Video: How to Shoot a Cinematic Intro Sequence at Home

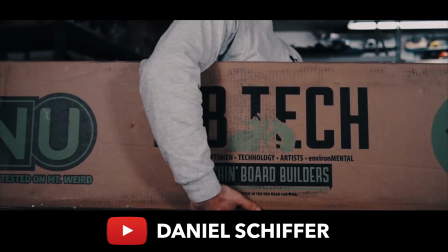(4:53)
So we saw this idea in another daniel schiffer video a few weeks back and what they did is they cut out the cardboard box So we're going to do the exact same thing,
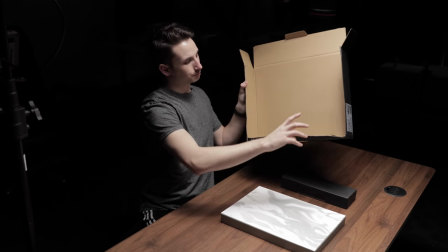(5:01)
but with the laptop So we've cut out the bottom of this box and we're just placing it lightly on top
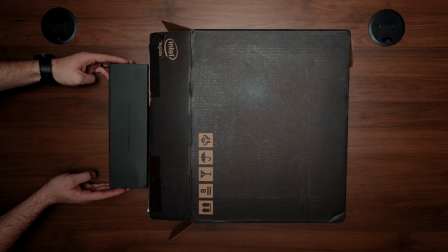(5:08)
And then we're going to have our model just slide it right off the table So it'll be a nice quick unboxing and then to keep the flow of the video moving
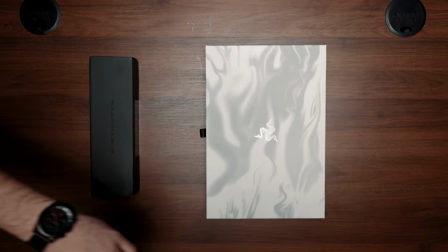(5:15)
and maintain continuity We made sure that in the next clip the laptop box was starting in the same orientation as the previous
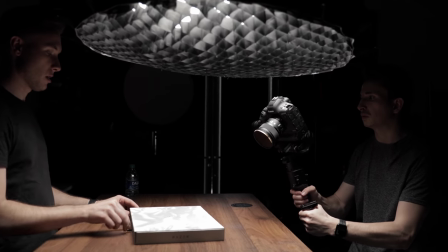(5:22)
clip So as the camera is moving, the talent rotates the box, opens up the flap, which then drops down over the lens.
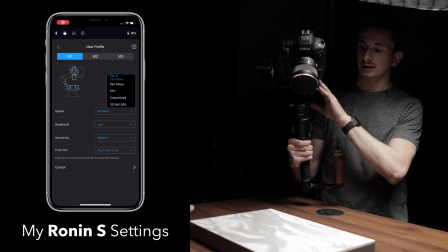(5:28)
So for this shot, I have the tilt axis and the pan axis activated.
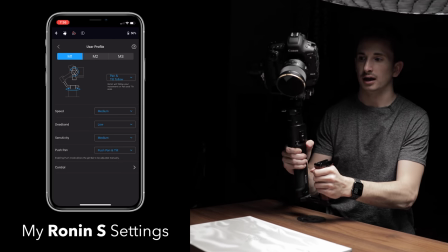(5:32)
That way I can simultaneously be tilting upwards and panning to the right as he's opening up that box. So to be able to nail this shot in the fewest amount of takes possible, I set a starting point, the camera pointing down diagonal to the box, and an ending point, the camera pointing straight and parallel to the front of the box.
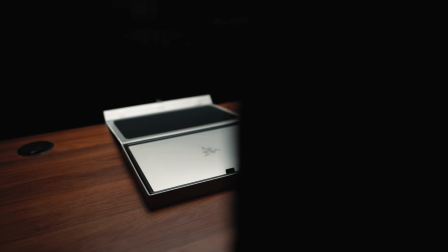(5:51)
Once the clip fades to black, we transition into our next clip, which purposely starts behind the shoulder of our talent as we see him continue the unboxing process.
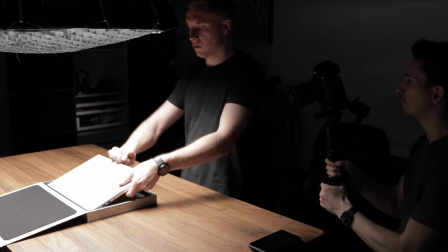(6:00)
Now, I purposely had him wear black so the fade out from the last clip would look as sleek as possible.
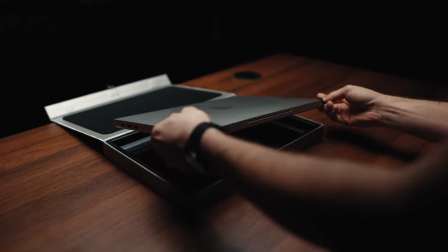(6:05)
So once he pulls the laptop out, slides the box off the table, and gently sets down the device,
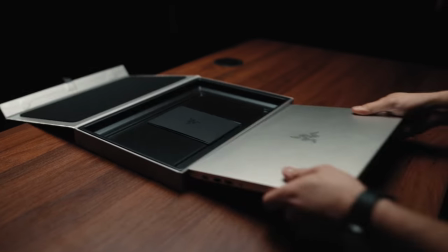(6:10)
I purposely have him end the clip by engaging that spinning motion that we see in the next clip. Without that simple choreography, those two clips wouldn't have flowed as naturally as they did.
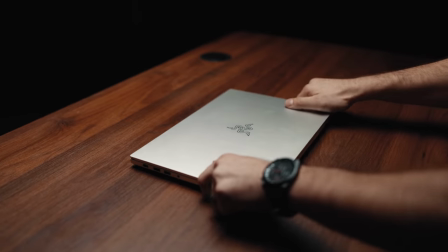(6:20)
To be honest, the subtle flick that he made didn't really even rotate the device, but because I cut the clip at just the right moment, it made the whole sequence a bit more cohesive.
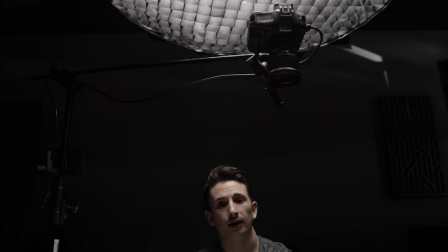(6:28)
Okay, so this next shot, we're still using that overhead rig, and I have a fidget spinner right here.
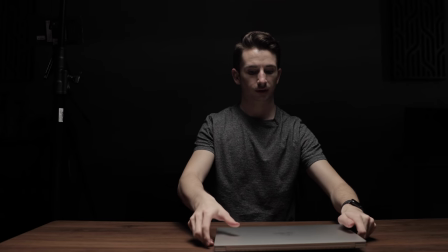(6:33)
We're actually going to set it on the table and then place our laptop on top of it, and by doing that, we can get a nice smooth rotation.
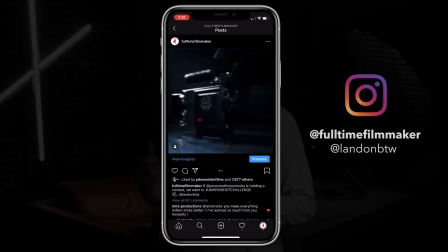(6:40)
This technique was actually a lifesaver. Just before making this, I created another little video for the James Matthews spin shot challenge,
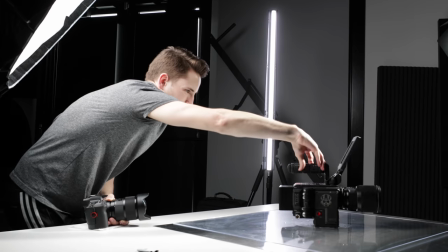(6:46)
and I wish I had known about the fidget spinner trick because for that one I ended up taping a plastic card on the bottom of the red and then I used glycerin so the camera could rotate more smoothly. So again use a fidget spinner not a credit card and glycerin. It's much less of a mess and you'll get a perfect spin each time.
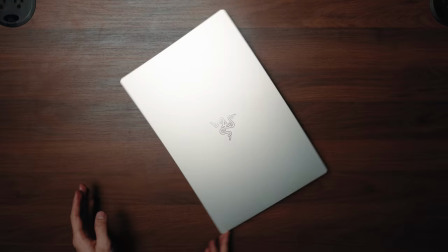(7:01)
So when I was dreaming up the sequence I knew I wanted a cool rotation like this clip but I also wanted to do something a bit more creative.
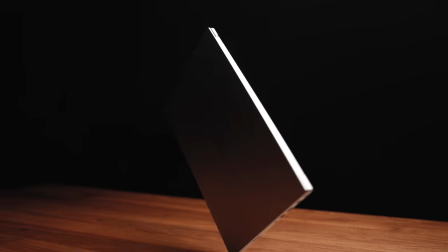(7:08)
Something you don't see very often and that's when the corner spin shot idea came to mind.
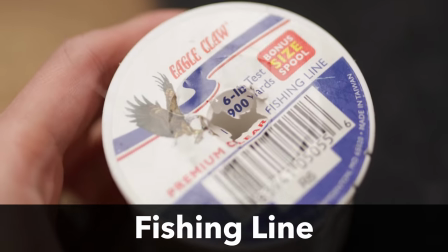(7:13)
So to make this work we ended up taking a bit of fishing line and threading through the hinge of the laptop.
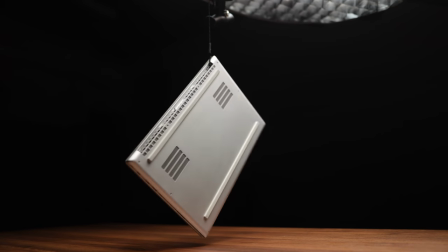(7:18)
In order to make sure that the spin was tight and the laptop wouldn't sway too much while spinning, we needed that fishing line to be holding the device as close to the top corner as possible. We then tied the fishing line to the overhead rig so it would be completely suspended in the air, but I didn't want the laptop just floating freely.
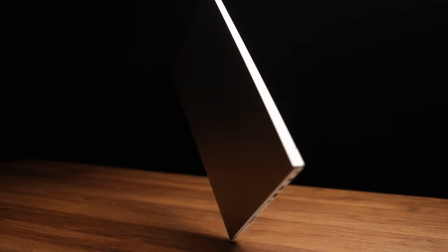(7:33)
I wanted it to almost look like someone had stood it up on the corner and then spun it.
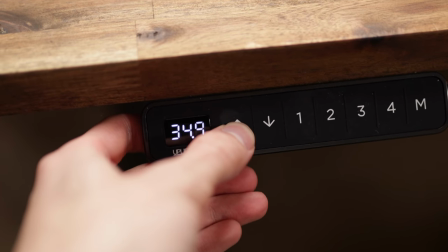(7:36)
And because we were using a sit-stand desk, all we had to do was adjust the height and bring it as close to the laptop as possible.
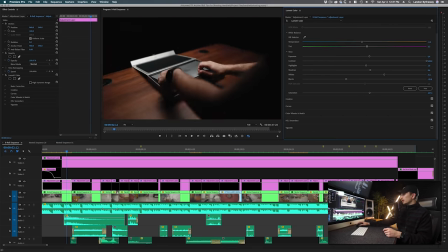(7:42)
Now we'll have an in-depth video on the editing process of this cinematic sequence inside our full course full-time filmmaker but for now all
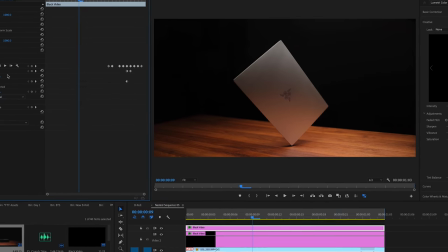(7:49)
I did to clean up this clip was create a couple of basic masks which I keyframed to follow the rotation of the laptop and hide the fishing line
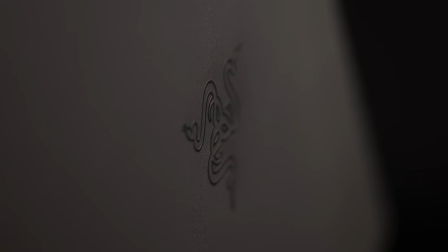(7:56)
and gaff tape that we used to secure it in place. The tight shot of the laptop's logo in the next clip follows the same technique and since we were only seeing a small detail
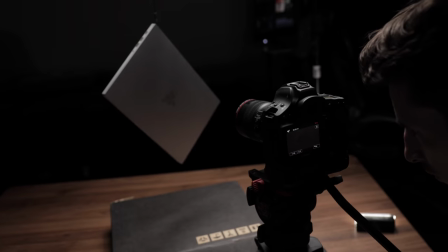(8:05)
on the device we lowered the desk back down and let it hang freely so the rotation would be as smooth as possible. After we finished all of those clips,
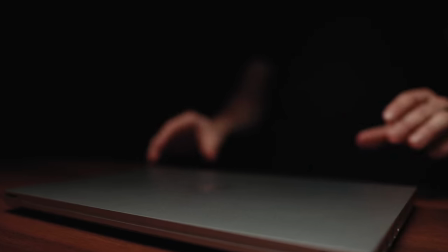(8:12)
I went ahead and edited the first half of that sequence because we wanted the next shots to be our talent using the computer and we thought it'd be cool to have him editing the clips we'd already seen.
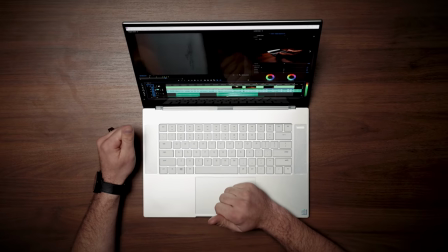(8:21)
Kind of like a b-roll inception type deal. So once those were edited together,
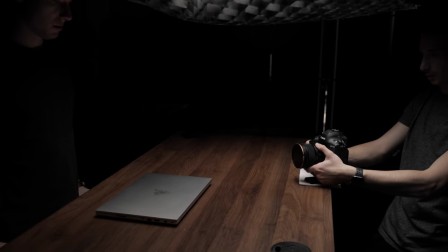(8:24)
we continued the sequence with a handheld paper towel slider shot that was simultaneously pushing in and panning while our talent opened up the computer. Now if you're doing a masking transition,
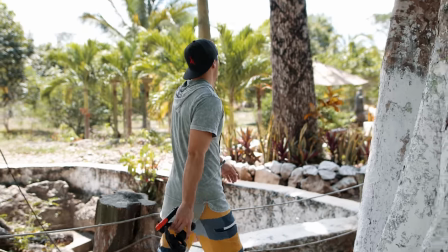(8:34)
something you can do to make it as seamless as possible is make sure that the two clips you're putting together are moving in the same direction and at the same speed. If you do a masking transition and clip A and clip B are moving in opposite directions,
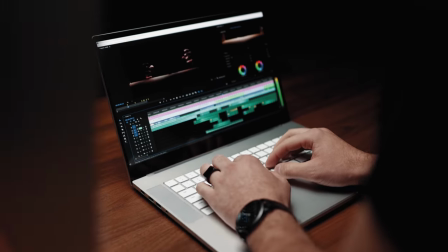(8:46)
it's not going to be a smooth reveal and it'll be a lot more obvious that you've just attempted a transition. A transition is honestly just another tool in your filmmaker toolkit, so if it feels natural to use a transition, go for it.